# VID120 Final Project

Every time we watch a film, a show, an advertisement, anything, our emotions and perceptions are manipulated in ways we often don't realize or even really understand. I want to go through, simply visually, a few techniques that are often used in this manner, without even touching on sound design, music, editing techniques, but just a few visual tricks.
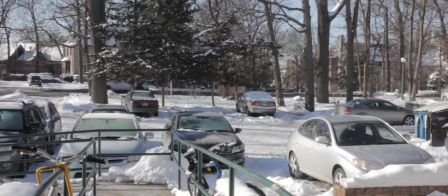Firstly, dynamic range is a huge factor in the visuals of an image. The dynamic range, or latitude, is the distance from the blackest blacks to the whitest whites where there is still information.
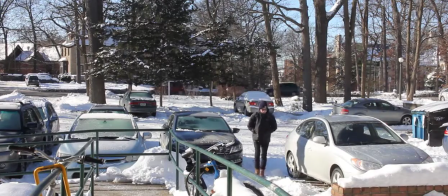Student films and low-budget productions tend to have a look like this,
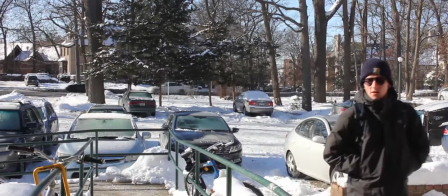the standard picture out of an SLR, where there's not a whole lot of information between the blackest blacks and the whitest whites.
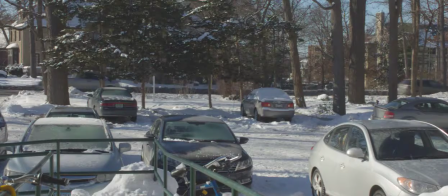This is an example of a raw picture, where it can be manipulated a lot as such, and there's a whole lot of color information to work with. Shooting on a high-end camera will produce results more like this. Here's another example of the same situation.
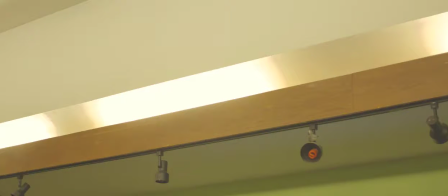Standard picture, flat image, raw data. The same is true for how much one can change color data.
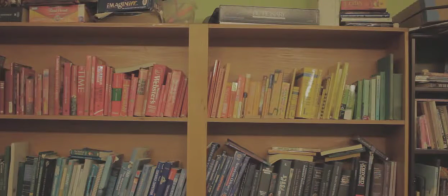Here is standard, lower contrast, and C-Log 3. The first is so saturated that it looks decent without doing anything to it,
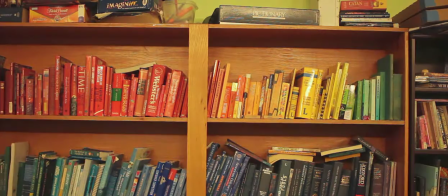but the color information can't be changed, so it's not ideal for trying to correct your footage or create a mood.
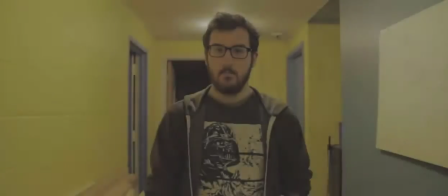Lens choice affects how we perceive distance, distortion, and even our sense of intimacy or distance from the character.
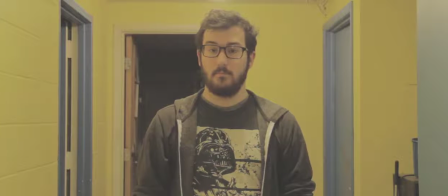While keeping Will in the same framing each shot, the distortion and our sense of how close he is to us, the audience, still changes each time.
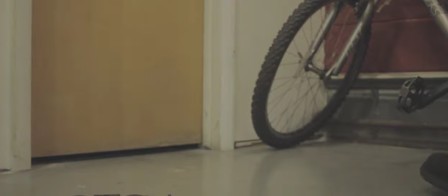Moving the camera itself can create emotion, have a reveal,
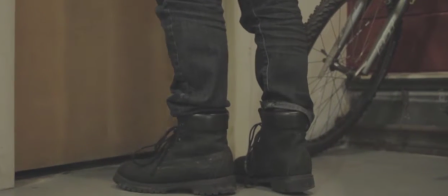toy with perspective, and even create suspense.
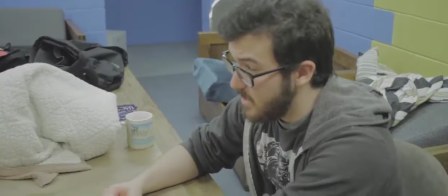Additionally, handheld camera techniques can increase the intensity of a scene. Can be used for arguments or intense interpersonal conflicts.
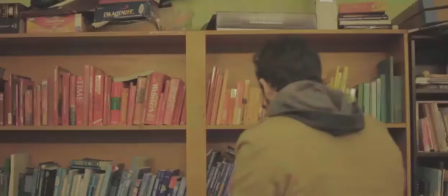But overuse can limit the effectiveness. Also, cutting back the still footage can be jarring.
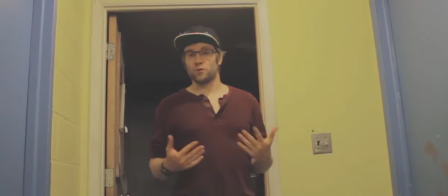And giving your character no lead room can increase anxiety for the
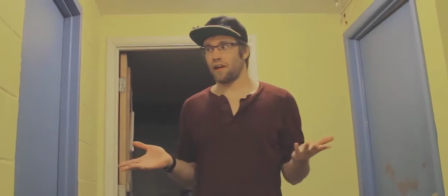audience by making your protagonist and their surroundings a mystery. Lighting is, of course, also an important factor in how we perceive mood.
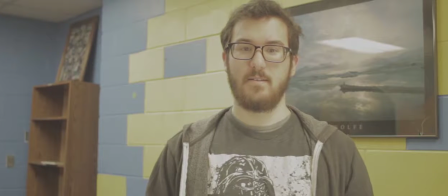We tend to think very differently of a shot like this, very evenly lit documentary style, to a shot like this, which is honestly kind of creepy.
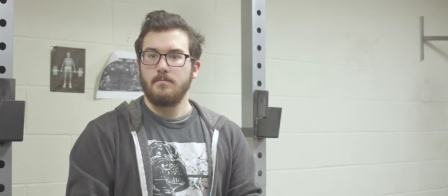Lastly, color can have a huge effect on mood. It's used to great effect in many films, be it The Matrix,
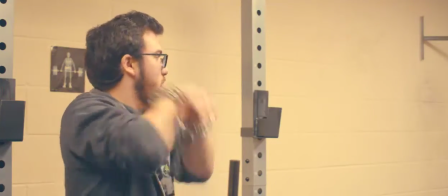or Oh Brother, Where Art Thou, or Saving Private Ryan. I hope you enjoyed this not remotely comprehensive presentation on visuals on film. Now go home, guys. Class is over. I don't care if he says it's not. Go home. Shoo.